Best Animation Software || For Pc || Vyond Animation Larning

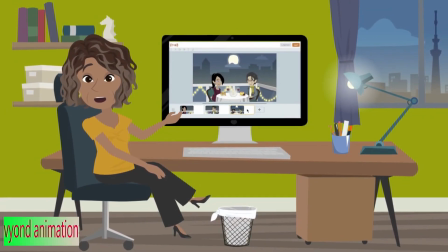Take your animations to the next level with some simple but effective video editing techniques.
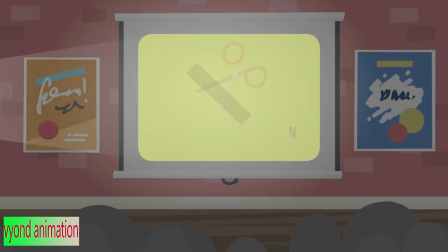Get ready to try out these 7 creative cuts.
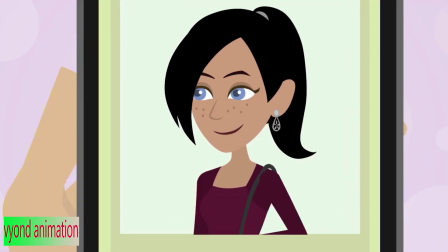Give scene transitions matching elements to establish connection and symbolism between scenes.
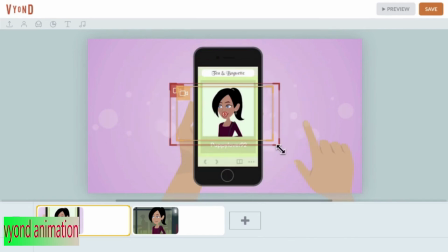Using camera movement to zoom in and out can make these transitions feel more natural.
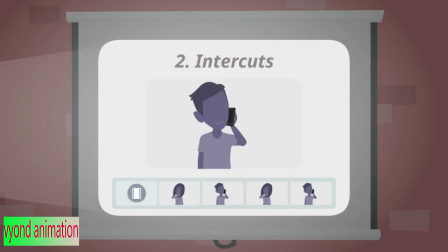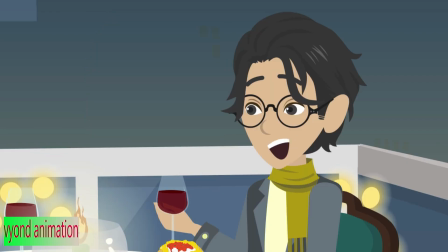Split up a long conversation by intercutting between the characters. This can help make the scene more dynamic.
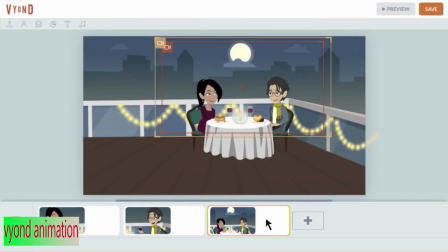By framing the characters as separate at first, then bringing them together in the same frame, you can show that they are becoming closer.
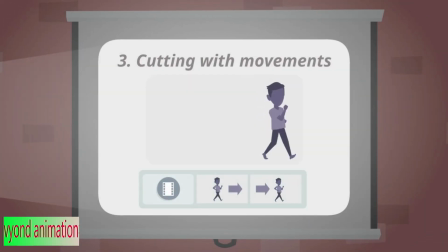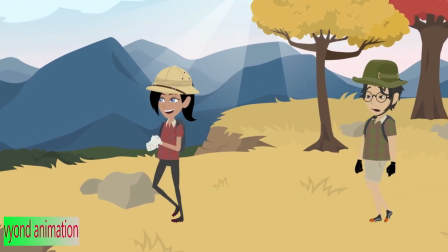Create a sense of journey and progression with the way your characters exit and then enter a new scene by having them move in the same direction.
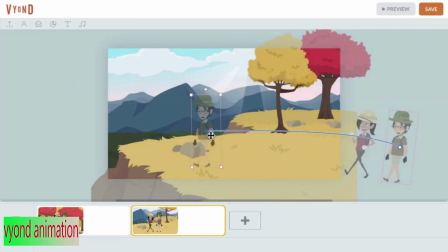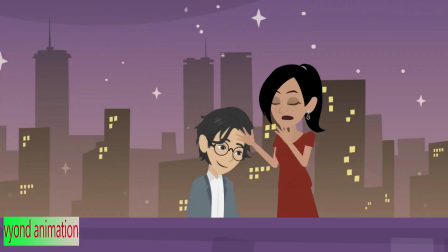Increase the impact of your scene by breaking it down to several shots.
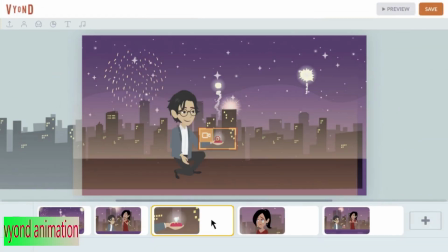This technique can be useful to neatly combine a sequence of different actions together.
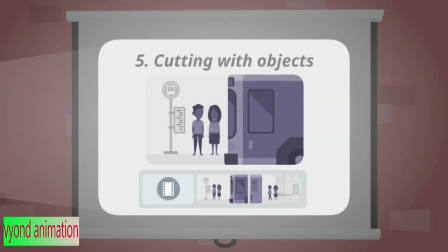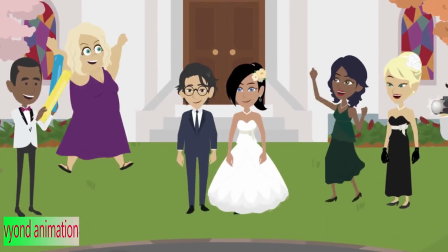Move the story along by using objects.
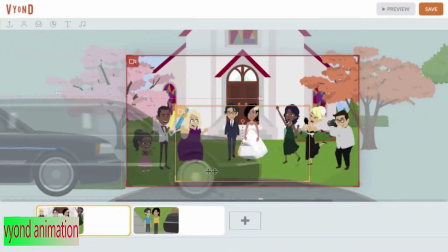Use the motion path tool to sweep the expanded prop across to cover the first scene.
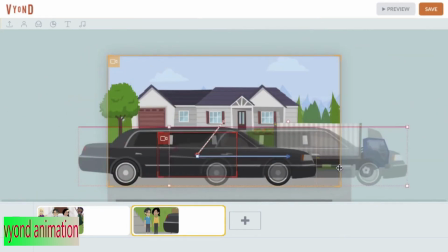Start the next scene with the prop exiting to reveal the new composition.
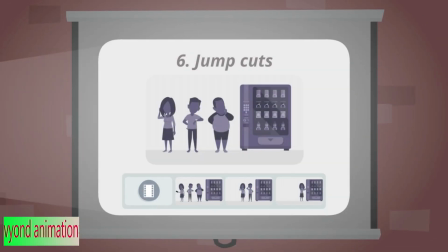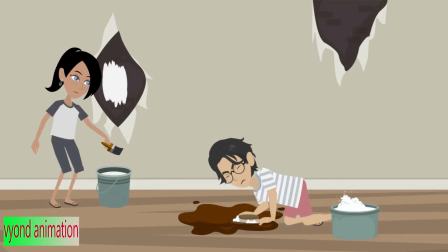Time passes quickly with jump cuts.
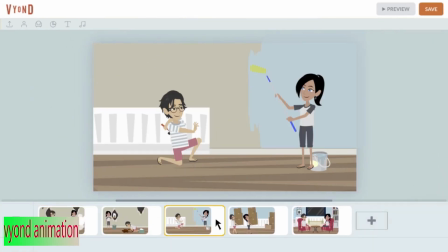Use a scene with the same location or characters to show how the story moves through narrative time.
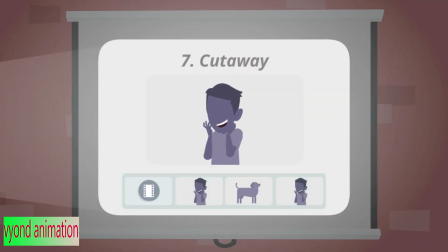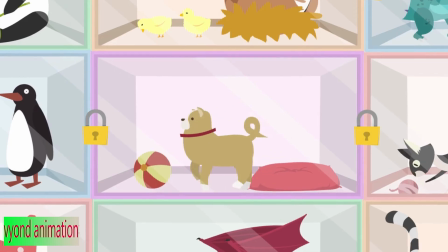Give additional visual context or create subtext to a story with a cutaway scene.
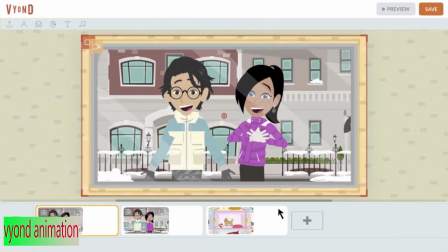We do this by inserting a different shot between scenes.
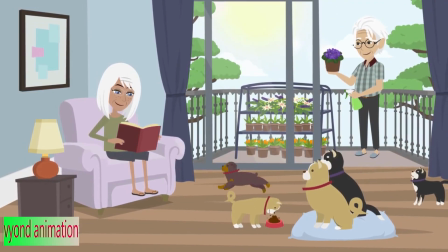With these different video cut techniques in your toolkit, you'll keep your audience engaged from beginning to end.
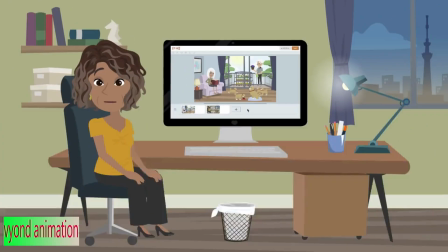Try them out in Vyond Studio today.